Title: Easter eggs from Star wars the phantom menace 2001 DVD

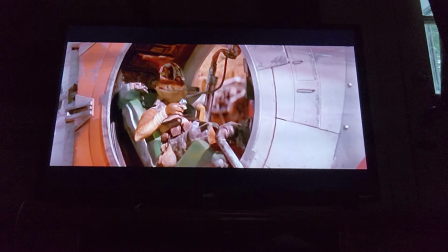But when we got the actual pod in front of us, the pod was more like this, and Team Toe was sitting in here.
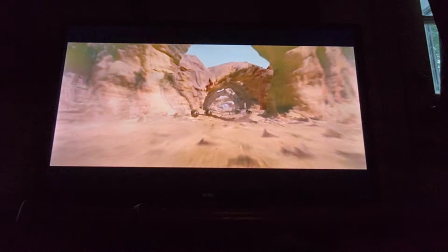So, looking on the camera, you couldn't see him at all. And I said, we sort of have to solve this thing where, the pod's riding along and you have to be able to see Team Toe. So we said, why don't we just have him peek his head out like this? And he's looking over to the side, looking over to Anakin. And of course, that one thing led to another, and we said, why don't we have him get hit in the face with a bug? Kind of loses control of the pod a little bit and almost pushes Anakin into the cliff wall there. There was a sequence I really liked. Originally in the race where Anakin lost the cable on one of his pods and became detached. So we see the cockpit turning around,
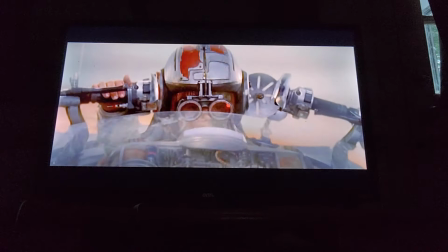we see him stabilizing the cockpit, we see him pull a tool that we had never seen before. When we saw the original animatic, he didn't have a tool, but I think Ben, Bird,
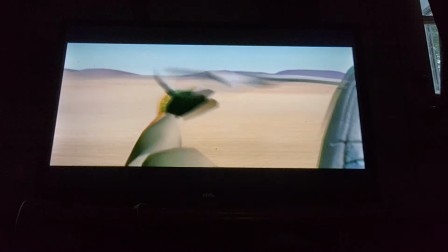and George had worked on putting a tool there because that would be the only way that he could reach it.
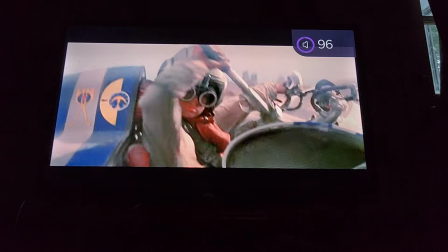ultimately, when we saw it where he just grabbed it, it didn't really seem to make much sense. So I added the magnetic device to sort of bring the loose cable in.
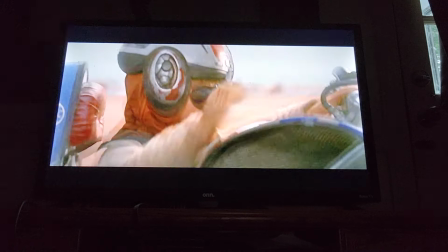Once we start to see the videomatics and the reality of the videomatics, I changed the way it works in order to make it more believable. Thanks for watching.